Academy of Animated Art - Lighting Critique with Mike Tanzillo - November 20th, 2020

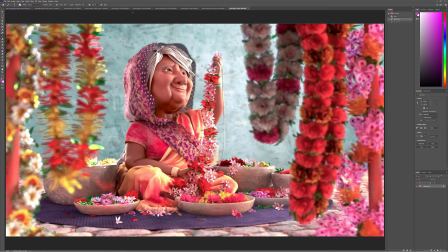Because you just want to, anytime you have a large flat surface like that, you just want to create like an undulation of light and shadow to kind of break it up a little bit.
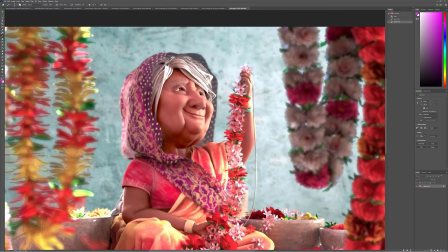I'm looking at some of these objects in the foreground here. It looks like there is some edging issues.
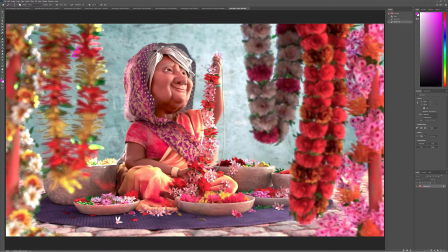And sometimes you'll see that if, like you see that there's like a hard edge, but they're kind of out of focus. Lots of times you'll see that if you're using render layers and like you'll put a depth of field blur on some of the render layers, but another one will sneak through that's not actually blurred. So I would check that.
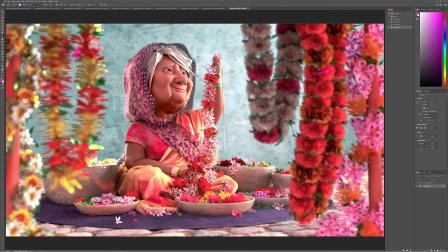You're getting really nice shaping in these flowers in here. I think that's looking really nice. It would be nice even depending on where they are, just to like a little touch more shaping on these. And then in terms of her lighting, I am liking that we're getting more directionality out of the light.
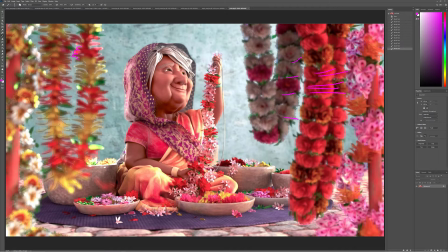I think that's looking really nice. The colors overall are looking pretty good. These potted flowers here are getting a little bit bright, so just watch out for that. Also a little bit of a burnout right there. But the overall tonality and everything that you've got going together is really good.
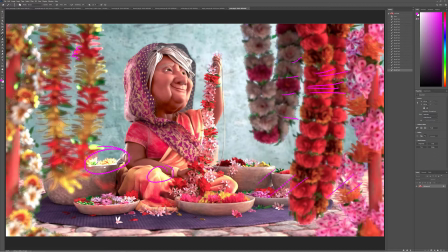Similar to that back wall, it'd be nice to maybe get a little more shadows in some of these areas, just to kind of create some more undulation there. And lastly, one of the biggest things that I'm seeing from um from prisha is that where she's most successful is when we're able to
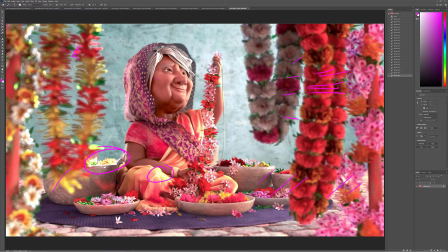get some of her uh some more detailed stuff into her specular like you're seeing mostly around her eyes like we're seeing it in um annabelle's here around her eyes
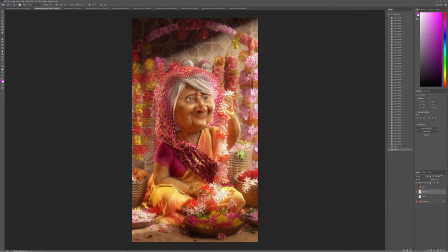and also um what we saw in nigel's i think yeah
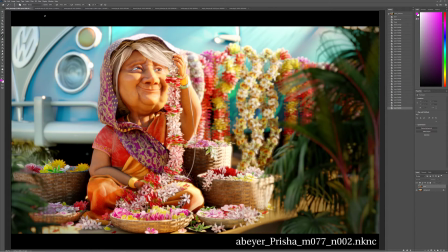a little bit around the eyes there aaron a little bit smoother there where'd they go
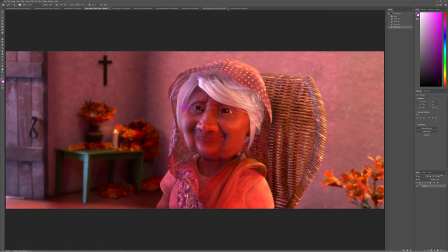yeah clarissa had it so like right up in here around the eyes and getting that kind of level of detail up in there really really helps her
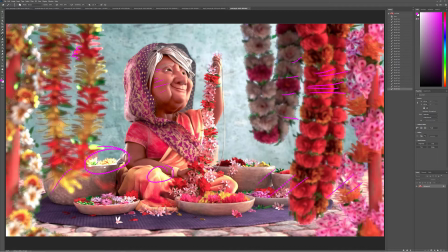stand out a little bit so try and just um get a little more detail in in the skin by hitting it with some specular light on the fill side to kind of really kind of pick up a couple of those little tiny wrinkles if you can all right nigel uh this is looking
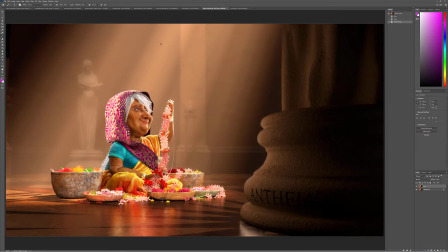a lot better i think that the light rays um it would be nice if there's a little more variation in them if there was like a little bit brighter up here towards the top and they faded off um also they're a little bit heavily saturated i would pull back a touch on the
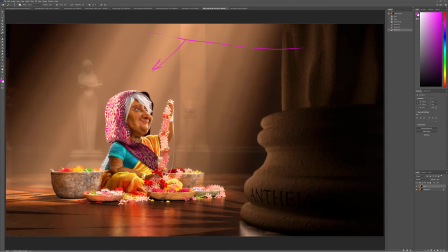saturation on those um you also have some really nice like i really like what's going on in the the arm here like it's she feels very wrinkly squishy which is a uh a technical term i think
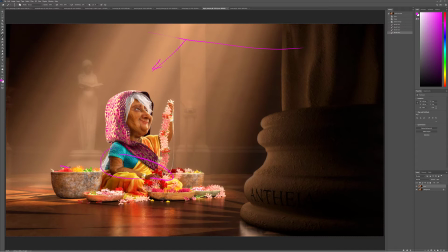um but uh one thing you want to watch out for is you've got some dark lines around the edges here uh just look into that figure out something's going on there in the comp also there's a contact shadow underneath these which is like really really dark and i wouldn't just not seeing that
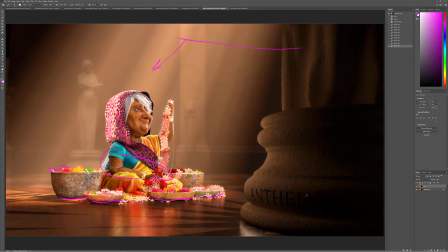level of darkness anywhere else so i would just watch out for that um this looks good here it it doesn't quite i don't know if this is on top in uh photoshop or something but it just like this doesn't quite feel like it's at the scale it should be at like this feels
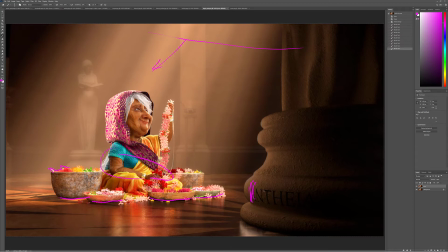like it should be a little bit bigger and more wrapped around a little bit um just just a slight slight bit bit larger there in terms of her lighting uh she's looking good this area is getting too bright like because if the sun's kind of coming in and hitting her like you can
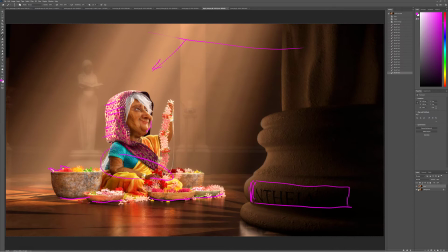see it picking up on her screen right side wait this is the previous version isn't it yeah
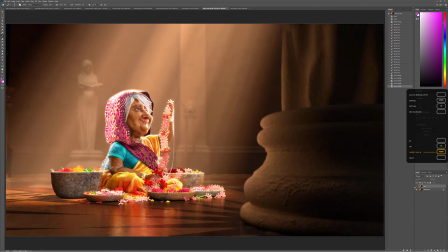sorry sorry sorry sorry sorry uh previous version versus updated version sorry about that all right still black lines there um most most of those notes still apply um but yeah this side
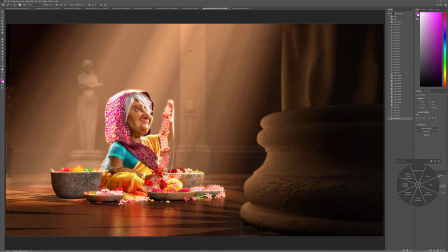this side of her is getting too bright and what we want is to feel because it's it's coming in from behind her um so we want to feel it kind of hitting the edge there um this side of her hand is getting a little bit too bright too i really like the reflection
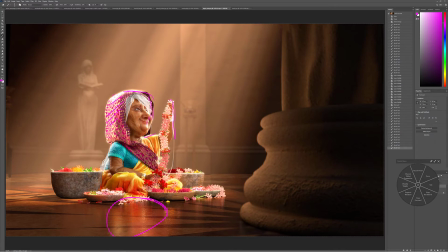that we're getting on the ground i think that looks good some of these values in the the wrinkles looks really nice and again like the specularity on our arm um same thing with their shirt it's kind of like it's getting a little bit washed out here towards like a lot a lot of light coming in from the back and we really kind of maybe I want to allow some of these areas
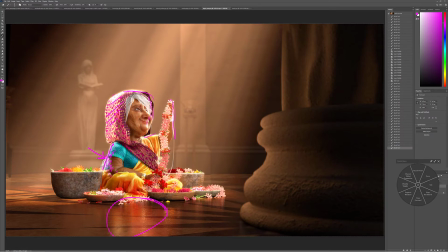in the backside to get a little bit darker same thing here darkness underneath these pots the flowers are looking they're looking pretty good I like those and then watch out for there's like something reflecting in the lower part of her eye that's cutting right through her pupil you may want to pull that out of the reflection
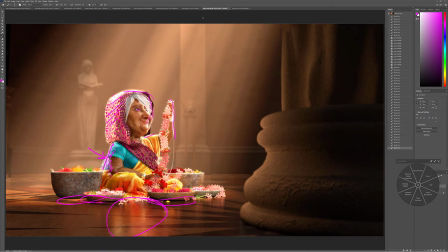um but yeah i think that's looking really good it's really good progress you're making there
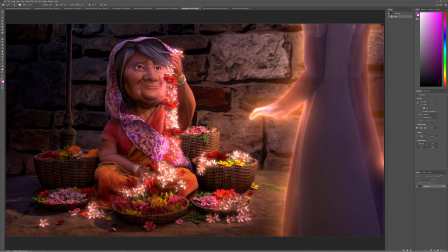all right mindy so with this one i still think we can uh the background looks better i think maybe it might be just a matter if you can get in here and darken uh maybe try that like the areas between the bricks just to create a little more difference there i think that'll
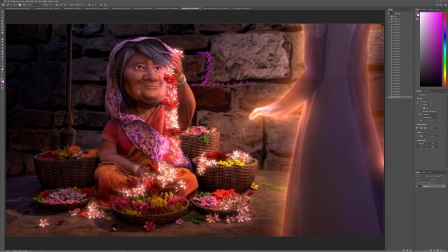help add a level of detail um her reflection looks good in here i would add a little more orange in the eyes because that's like kind of the glowy element around the edge uh but flowers are looking good these like bright petals are getting a little bit too bright i would tone those
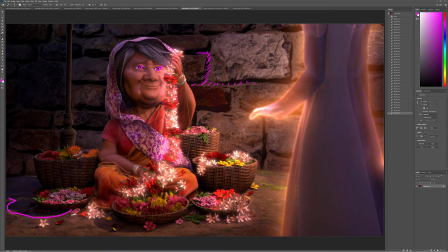down i would continue to soften that shadow a little bit still a little bit firm but this is looking uh really really really great in through here and then yeah again still kind of a hard shadow coming along here down here and then down there um just soften that up a little bit
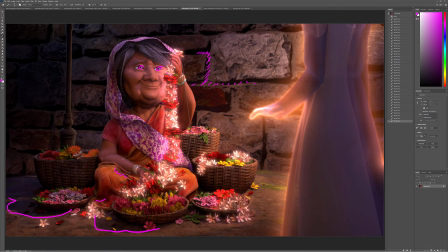be a good shaping on the baskets good shaping on her um the same thing with what i was saying in pearls about getting uh some more specular light to maybe try and pick up some more detail in her skin again keeping her i i think the term is going to be wrinkly squishy
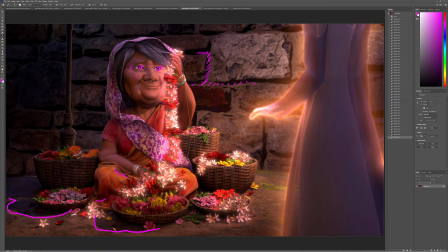is what we want from her um in that mama coco contact so just So just picking up the wrinkles just a little bit more.
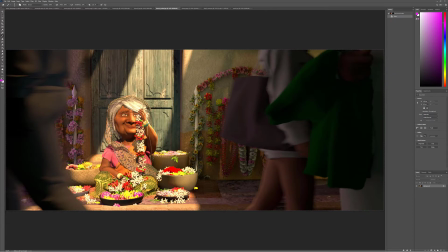Hannah, great stuff here. Love the light slashing down. A few things that I would work on. Number one is I would take this line and shift it out just a little bit more because I want it to kind of like not penetrate her head.
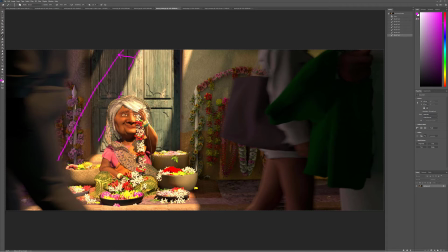I want it to frame the outside of her a little bit more. So that's number one. number two is the light the way that it's hitting her is pretty it's a little bit more frontal than what we want um so i would i would kick it around a little bit more that side and then just allow
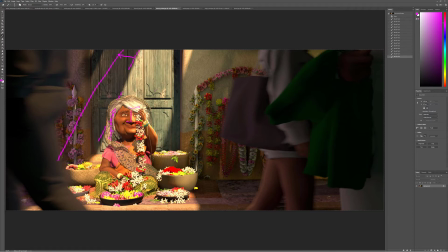um i just allow for a little more shaping allow a little bit more darkness on her far screen left side um and then and then the other one too is like if you're getting this much light hitting the ground here you're going to get a lot of bounce light so a lot of bounce light up underneath here And the way that I would do that is if you're not getting it from your render inherently,
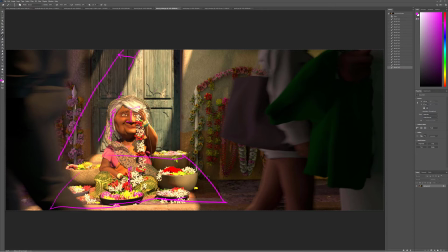I would put an area light down here that's bouncing up underneath to kind of fill in some of these areas. And I think that that will help out a lot. Then the last thing that I would do would be encouraging you to put a
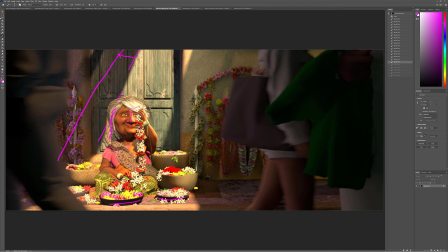little bit more saturation into both of the key light area and the fill light area. So in the key light area, I would make this warmer. And in the fill light area, I would cool, like just looking at over here,
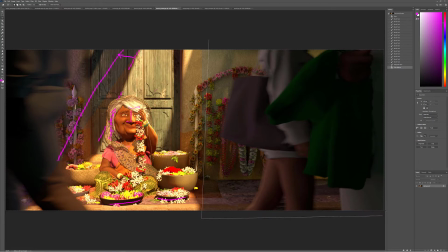I would cool this off. So in this area, I would push it more into the blues.